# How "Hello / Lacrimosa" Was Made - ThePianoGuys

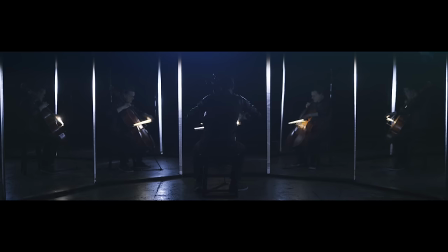0:00 So did you have multiple mirrors? Yes. You had like five mirrors. Yes.
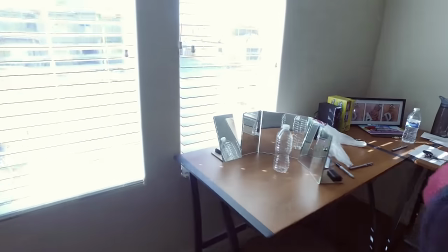0:05 You can go over there if you want. Oh, look at this. Oh, this is cool. So this was the early testing. Hey internet, Tell Stewart here. So I got to do something really cool. I got to go into where the piano guys make their videos and talk to one of the behind the scenes piano guys, Chase Scott. He's the editor, executive producer, and he does a really good job. I wanted to learn more about what went into the making of their latest video, Hello.
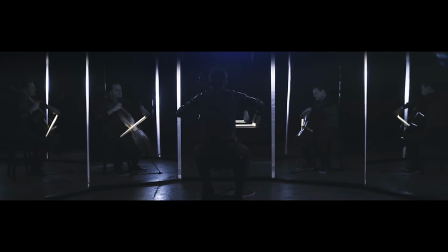0:33 So just a heads up, this video is a little long. It's about 16 minutes long. I think it's really interesting.
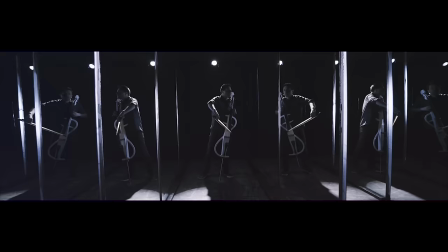0:38 We talk a lot about the technical things, a lot of what Shay did to make the video as awesome as he did. Okay. There's Shay. He's pretending to work. This is Kyle.
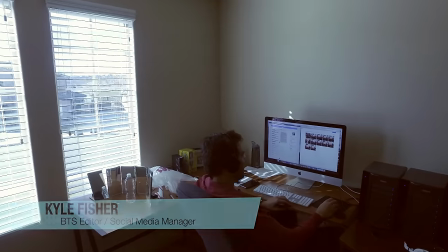0:53 He does their behind the scenes. Social media. Social media. And over here, just real quick, this is Addison.
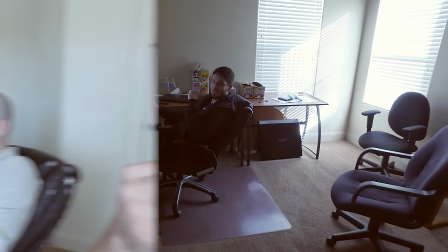1:01 Website, graphics, awesomeness. So, what were the main challenges in this whole thing?
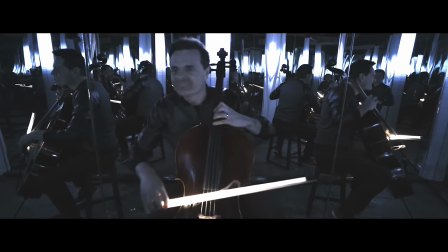1:09 Filming with mirrors, as you know, filming with mirrors creates a kind of hindrance where you place the camera or a lot of rotoscoping to get it out.
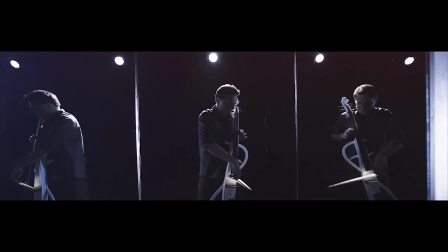1:17 Sure. so there was a little bump involved with it but having mirrors
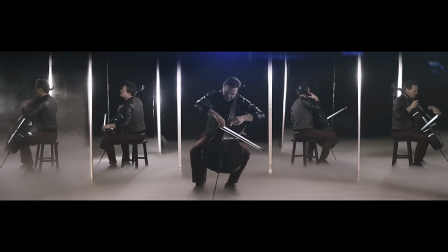1:22 that reflect him in the right way that we wanted while also getting
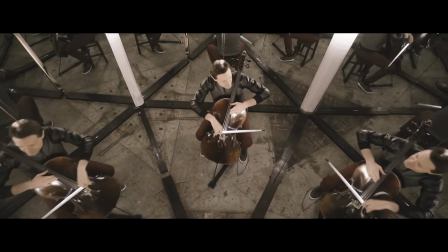1:28 a good shot this was definitely a challenge so I got a bunch of these and kind
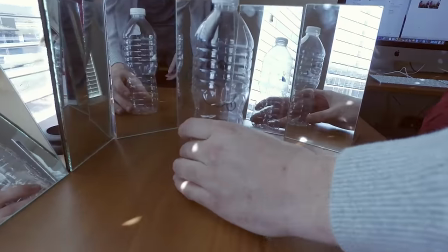1:33 of placed a smiley face that's awesome place them where we want
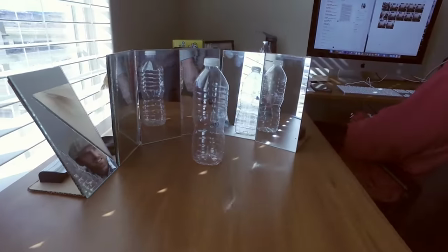1:38 it so we get this to see exactly where he's gonna reflect in each mirror yeah and then just experiment experimented different
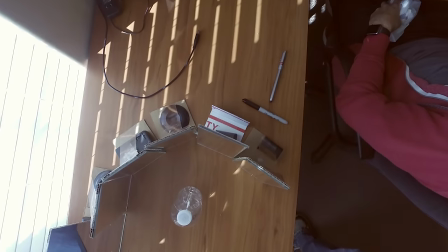1:47 angles and different looks to kind of see what would reflect the coolest angles for what sections of the songs and how you sequence it.
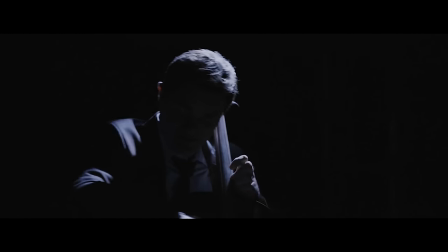1:55 So there's two parts of the song here, the La Cromosa, which we wanted to focus on that individually that was pretty separate from it.
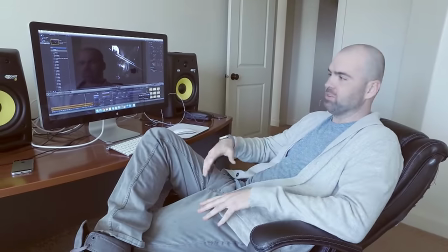2:04 Hello. Yeah. I think it would have a different vibe and different feel, something a little bit more moody and classic.
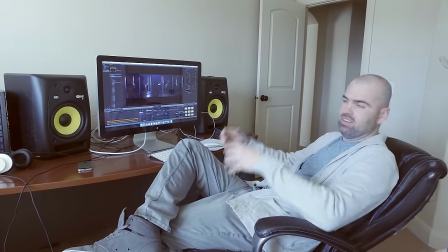2:11 Adele we wanted to use the mirrors as the infusion of how you're hearing all the different sounds that came from from that song.
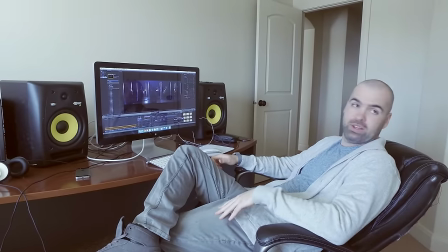2:20 He had a hundred cello tracks that obviously we kind of feature them all. Sure. We want to get the feeling of
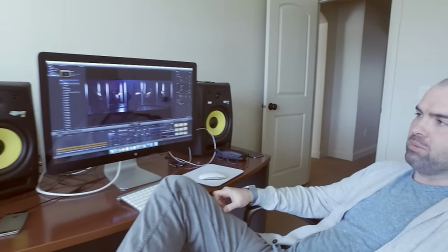2:27 creating a full sound as visually that we could reproduce through using mirrors and you know typically in the past and as
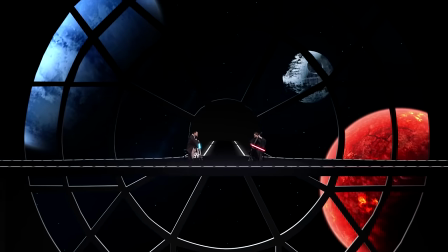2:34 you know I've been multiplying of Steve's they thought kind of a different twist and a different way of doing it would be to use mirrors
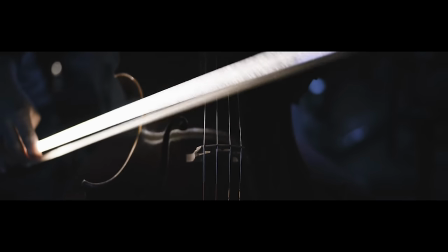2:41 as a reflection so initially it starts out where he's playing exactly what you see him playing yeah but you know it really is him in that sense and then as the song progresses
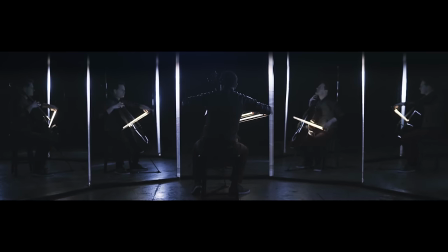2:50 then we took steves from different shots and then actually you know just rotoscope those in okay so you're getting a
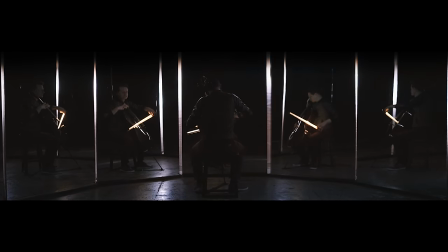2:58 full now orchestration we wanted to kind of build up to that so kind of initially start with just seeing the multiplying of him in
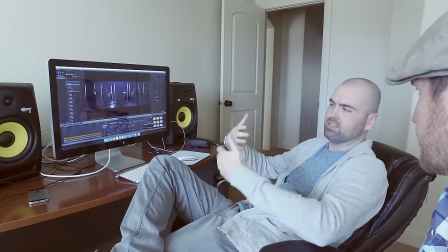3:06 his reflection and all of a sudden you see that separation as they start to play different parts and then this will get more weird and triggered as it goes
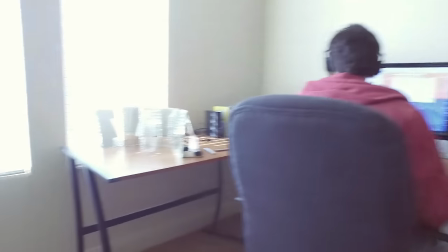3:13 along. So you basically had that shot, you had that set up and you did this.
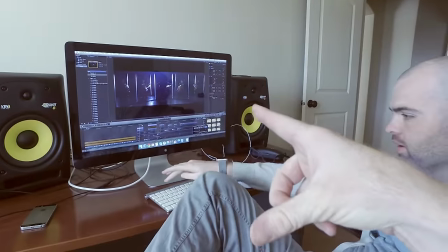3:18 You shot you did it about five or six times, right? Yeah. And that's how you got the difference. Yeah.
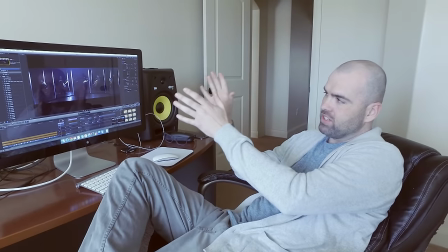3:23 So we took a sequence by sequence so we focused first on this
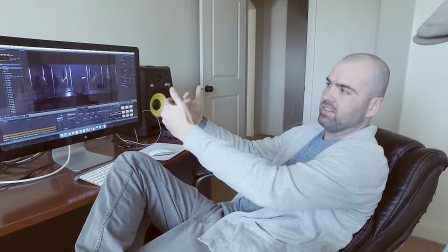3:30 kind of like the foundational shot where we keep coming back to the shot but as the video progresses it would change.
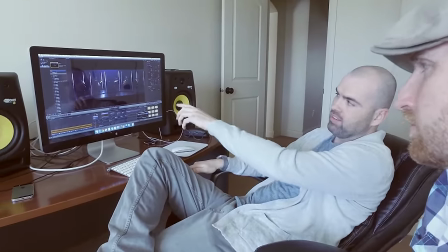3:37 So yeah we did multiple takes, him playing different parts,
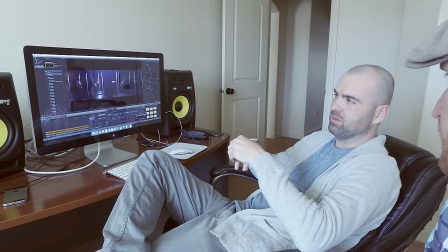3:41 of course did a couple I think with each take just for redundancy to have options to pick from.
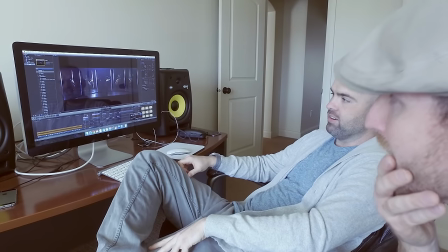3:47 Right. And then kind of placed them together and then with it being 4k we were
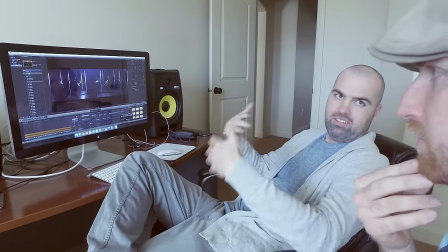3:52 able to kind of scale it in to kind of add some movement to kind of give you some more of a Dali feeling to it.
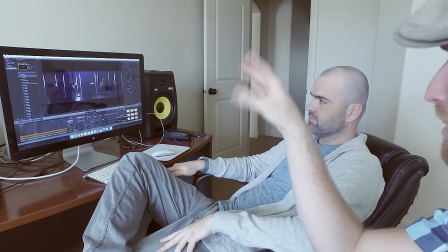3:57 So you had the shot, and any movement was actually in post?
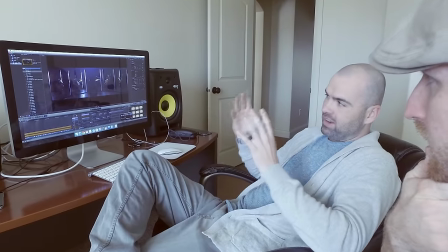4:04 In this particular sequence, yes. Okay. All done by the in post, yes.